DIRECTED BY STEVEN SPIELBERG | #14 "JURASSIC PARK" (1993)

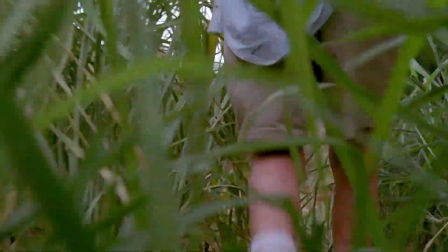The Timmy shot helps to enhance the perspective of a child when approaching a great beast,
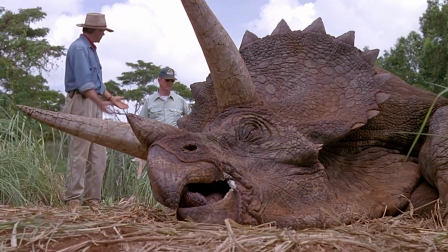but also helps to emphasize the size of the Triceratops even when it's in a weak, compromised position.
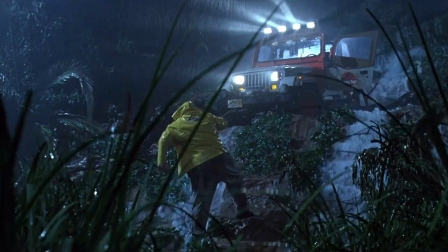The Dilophosaurus perspective, however, is meant to create mystery about the threat of the dinosaur,
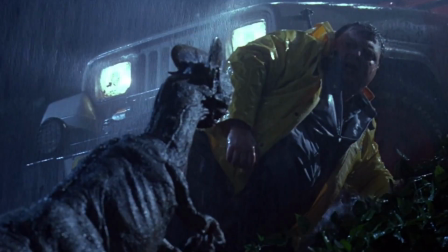as whilst it may be small and emit a cute sound, its lurking, stalking nature show it to be something to fear.
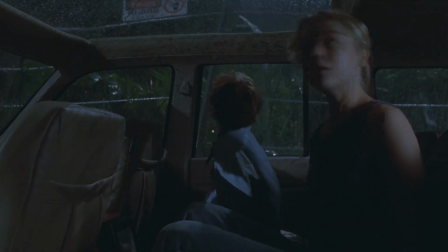But the greatest and most important Spielberg hallmark in this film is concealment.
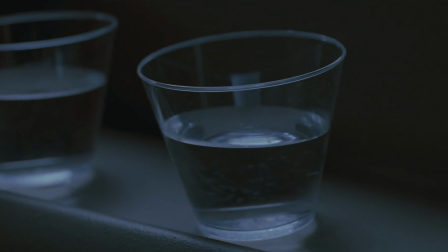I am wholeheartedly of the belief that if this technique was not used so consistently throughout this film,
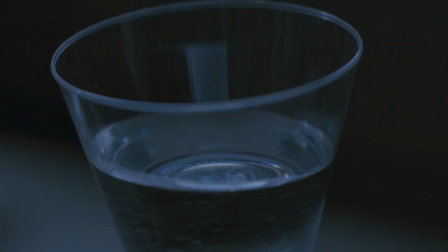Jurassic Park would not be the film classic that it is today. There are so many instances of concealment to discuss here, and the best place to start is at the beginning.
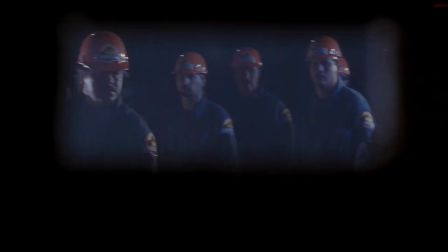The entire first scene of the film is literally all about concealment.
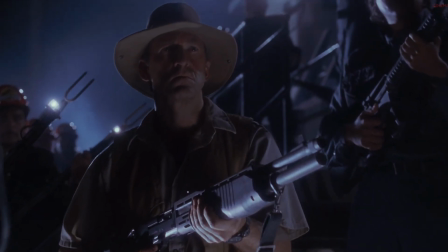You have a team of security staff tensely awaiting the arrival of a container inside of which holds something of great menace.
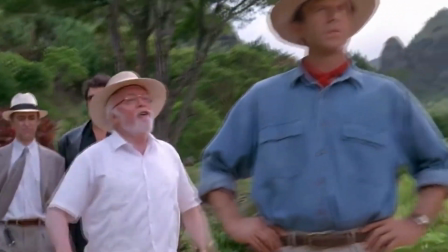We learn later in the film that it was indeed a velociraptor, but we see nothing more than a quick flash of the eye. The whole scene plays out with the raptor inside the container, trying to break out as the security engage it from the outside.
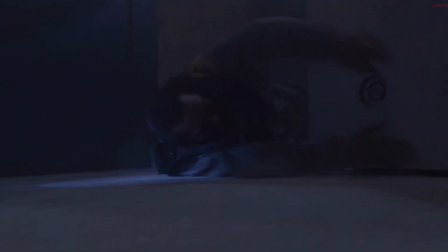One of the workers is attacked, but we only see his reactions to being bitten, not the raptor itself.
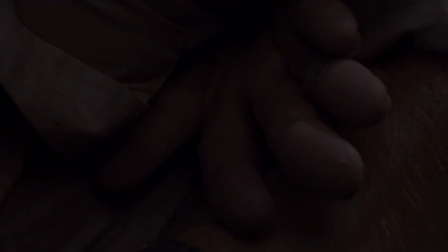A brilliant way of building tension and setting the scene for the rest of the film. The next main instance of concealment is the introduction of the Brachiosaurus.
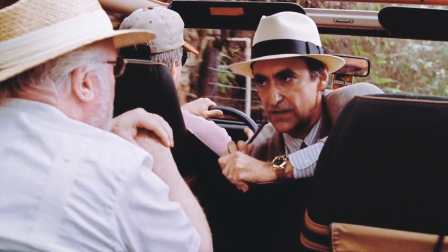The scene has a slow build-up, building anticipation through conversation between characters,
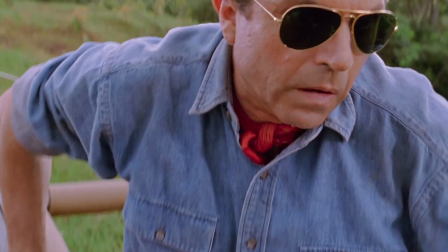as well as by drawing attention to facial expressions, gazing upon the concealed entity in wonder.
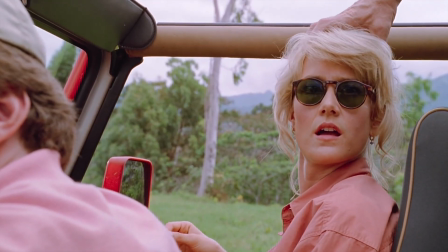It's such an incredible build-up and completely sold by the amazing performances of Sam Neill and Laura Dern in that moment.
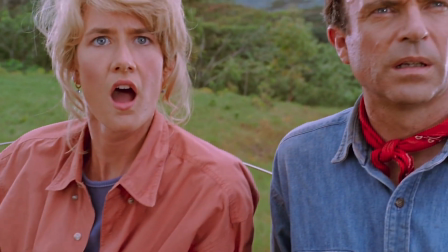But the reveal has to match the build-up, and boy does it do so.
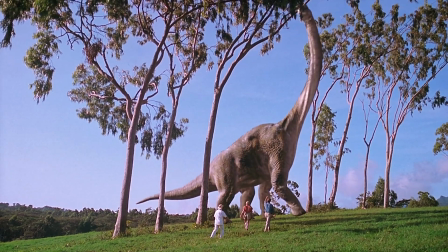For a film over 30 years old, the CGI of the Brachiosaurus is outstanding,
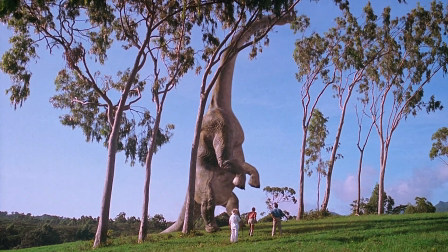believably bringing the dinosaur to life in order to immediately capture the attention of the audience.
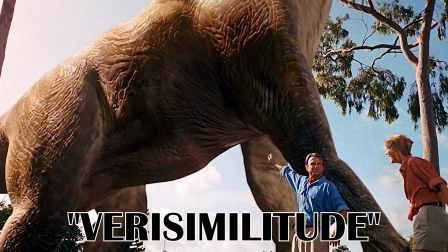Verisimilitude is the word here that comes to mind.
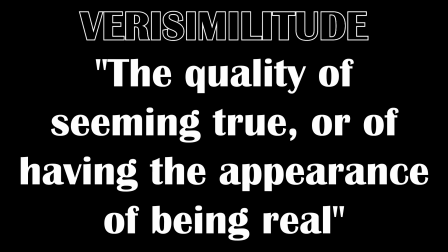For those unaware, verisimilitude is the quality of seeming true or of having the appearance of being real.
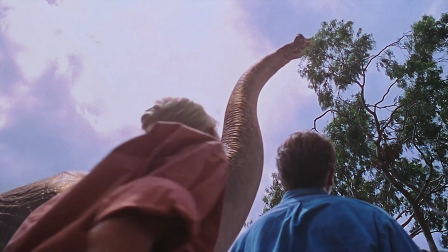In the context of filmmaking, it's the ability to suspend the disbelief of your audience and to convince them that what they're witnessing on screen is real.
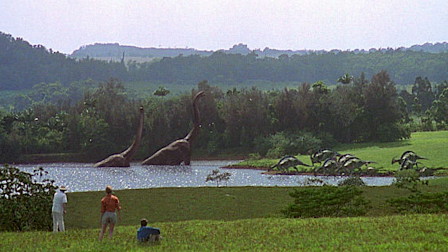That is what Jurassic Park was able to achieve, and it all starts with this scene.
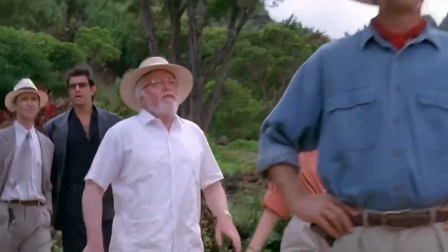Concealment is used again a little later when the main group visit the Velociraptor enclosure.
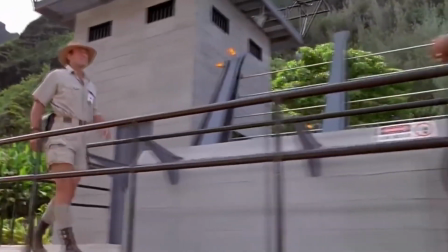Throughout the scene, the Velociraptors themselves remain concealed,
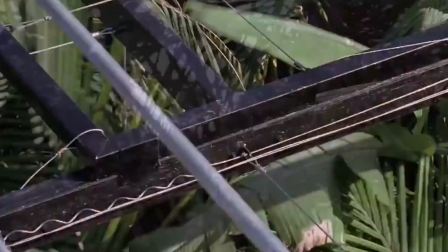but their presence is signaled through various means: their screeches, rustling trees, and the dangling cow.
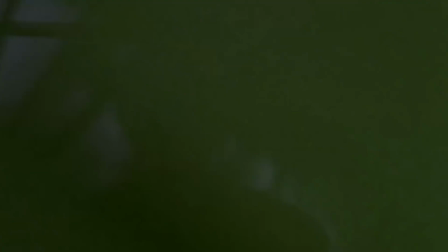Instead, the scene focuses mainly on the expressions of the main characters,
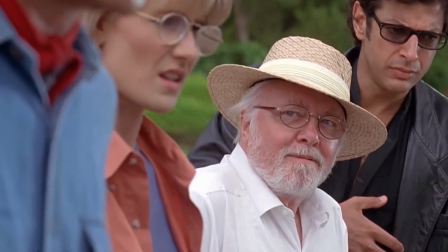highlighting their feelings towards what they are watching, instead of actually showing the subjects.
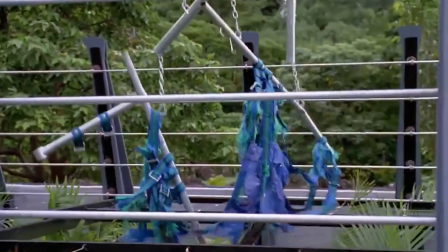It's far more impactful as a moment as it builds further tension for when they are officially unveiled in the third act.
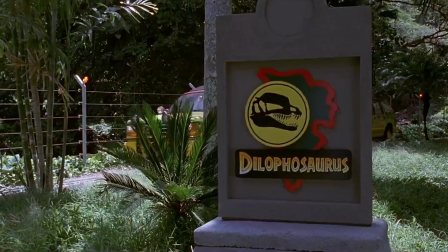There are a couple more moments of concealment in the forms of the missing Dilophosaurus and the lead up to witnessing the sick Triceratops,
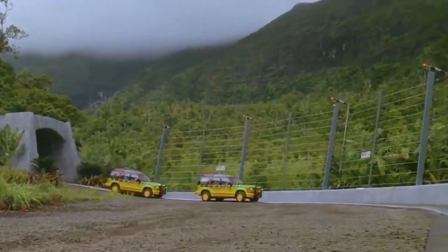but the best example also coincides with the best sequence in the film, the TRex paddock breakout.
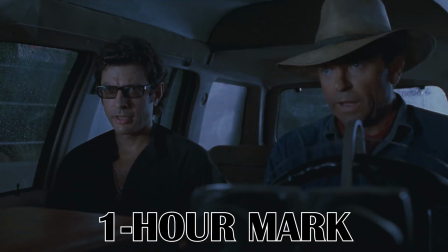First of all, this scene takes place at roughly the 1 hour mark of the film, which is exactly the halfway point.
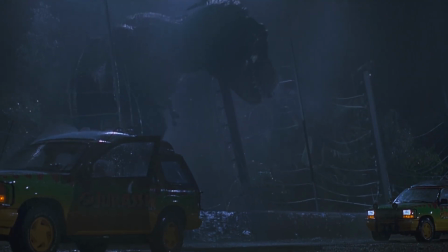So the T-Rex, the film's main draw card, has been withheld from the audience for the first half of the film.
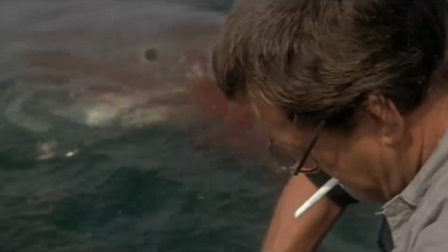Sound familiar?
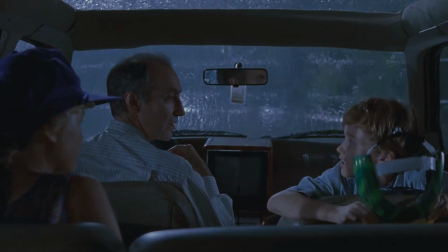From the beginning of the scene, it is a whole 2.5 minutes of build-up and concealment that takes place before we get our first clear shot of the T-Rex.
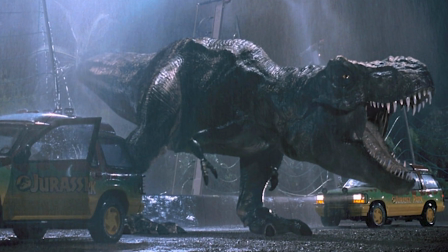It's a whole minute after that before we get our first full shot of its entire body and size.
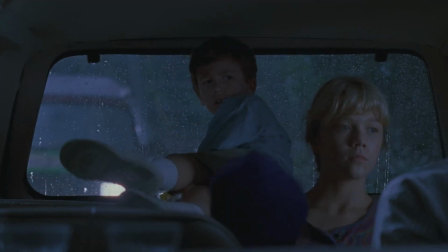And what an entrance it is. Going back to the build-up, there's a number of events that occur that signal the presence of the T-Rex.
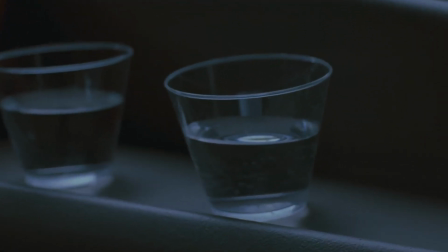The first is the iconic cup of water vibrations caused by the T-Rex footsteps.
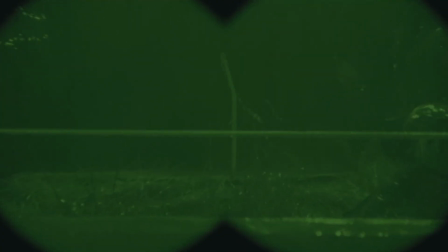Then the night vision of the missing goat, the depowered electric fence shaking.
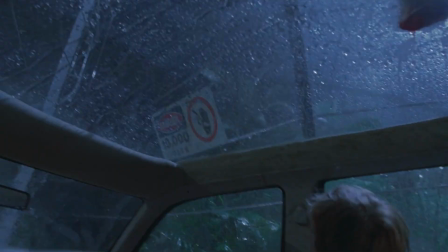It's one reference after another to let us know the T-Rex is drawing nearer without actually showing it to us.
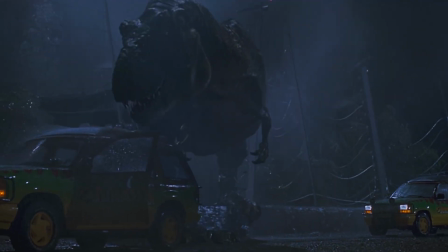It's imperative to the impact of the moment when it finally breaks out of its paddock.
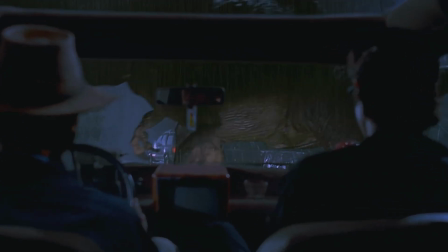Beyond the concealment, the whole sequence is perfectly executed from start to finish.